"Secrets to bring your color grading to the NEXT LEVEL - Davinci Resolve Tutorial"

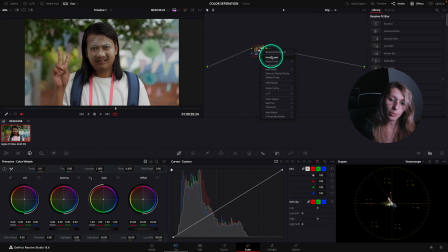246s
So we're just gonna label this split tone.
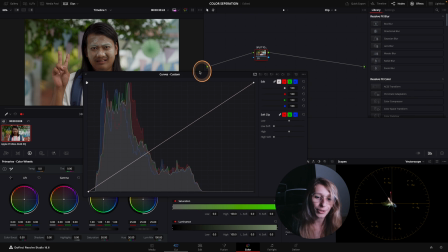251s
For split toning, if you didn't see my tutorial on split toning,
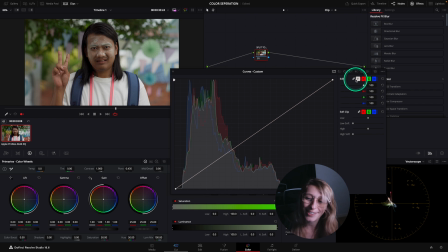258s
I really recommend the tutorial because I explain it very well inside. But if you haven't seen my tutorial, don't worry, it's actually a pretty easy concept. Split toning is the fact to separate colors
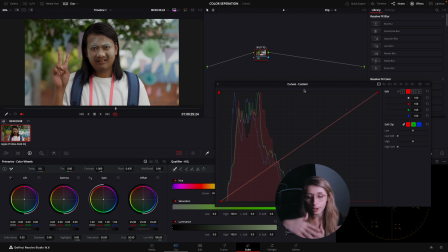276s
in either your shadows, your midtones, and your highlights. So what we are interested in this image to create separation, we like a bit of cyan inside the shadows. To create this cyan is pretty easy.
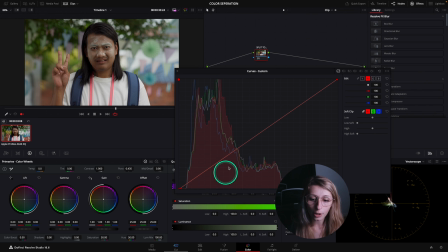298s
you're gonna create a point. So first, sorry, you need to unlink your YRGB. So you unlink this, and you're gonna click on the red, and you're gonna create a point on your linear curve.
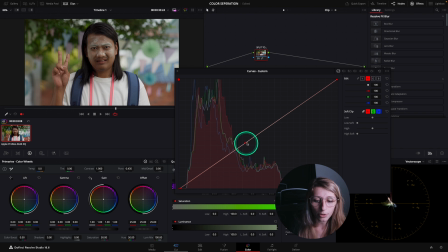318s
And we're gonna start to create this point as an anchor, and create another point to put some blues and greens inside our shadows.
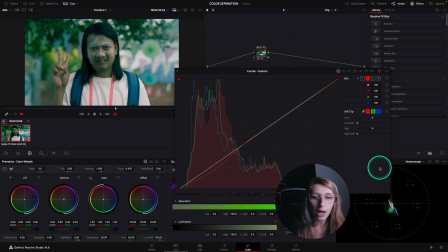333s
So we can go like very intense, and we're gonna balance out with the green and the blue. So we do the same on the green. I'm gonna create an anchor, and I'm gonna just go down, and now it gives some blues in my shadows.
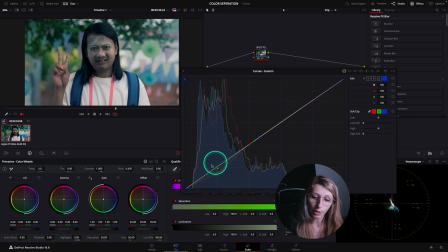352s
And now I'm just gonna go to the blues to balance it out and go down.
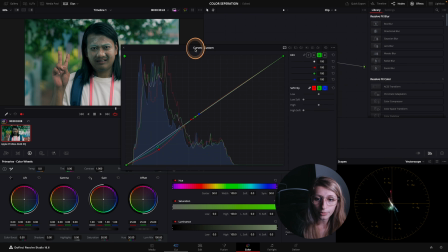359s
Okay, we are just trying also to keep an eye on our curve, and if you see, when I move my red way over, I create a longer
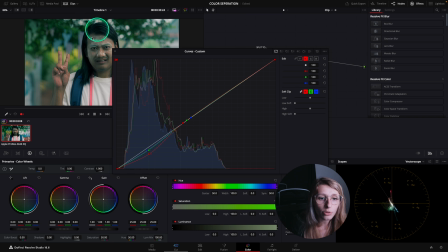377s
complementary color, but it needs to stay believable in our footage. So then, like, look at the vector scope, look the effect that it has, but also control what you are doing watching the image.
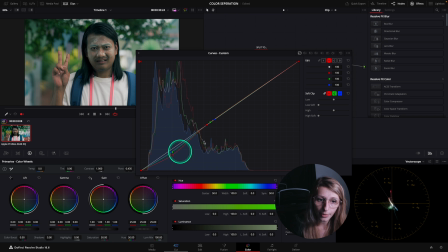393s
So I think I'm gonna go to this base. Okay, so for example, this split tone,
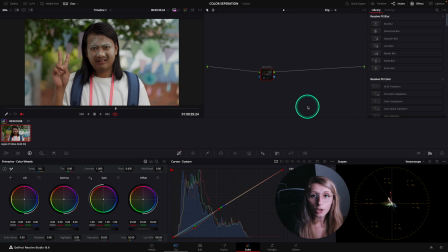403s
if I disable it, which is Command D, so if you can see the effect of the split tone on the vector scope. So first we had a lot of orange and red in the hues, right? And so what we created is actually this line
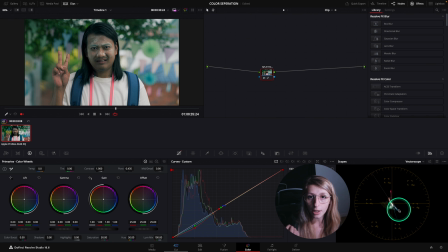423s
that we wanted to make the colors a bit more separated, having a line of orange and having a line of blues here, I mean cyan.
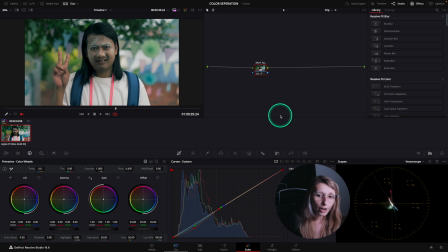437s
So then what we are doing now is, after that we have made our base of split toning, we can create more separation with the warmth of the image, which will make the skin tone more believable,
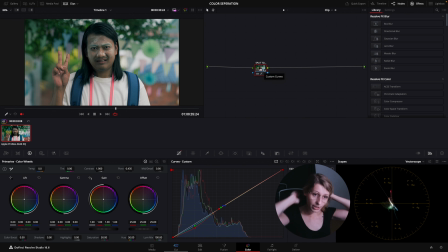457s
because for the moment this is very green. So then, like, we're just gonna balance this out. So I'm just gonna create a parallel, because I might need to do secondaries in my parallel here.
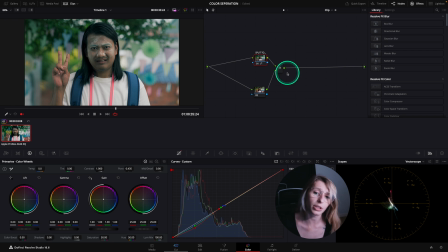475s
But before the split tone, I'm gonna create a node. So to create a node before is Shift S, and this is gonna be my balance. Okay, my backends, my balance.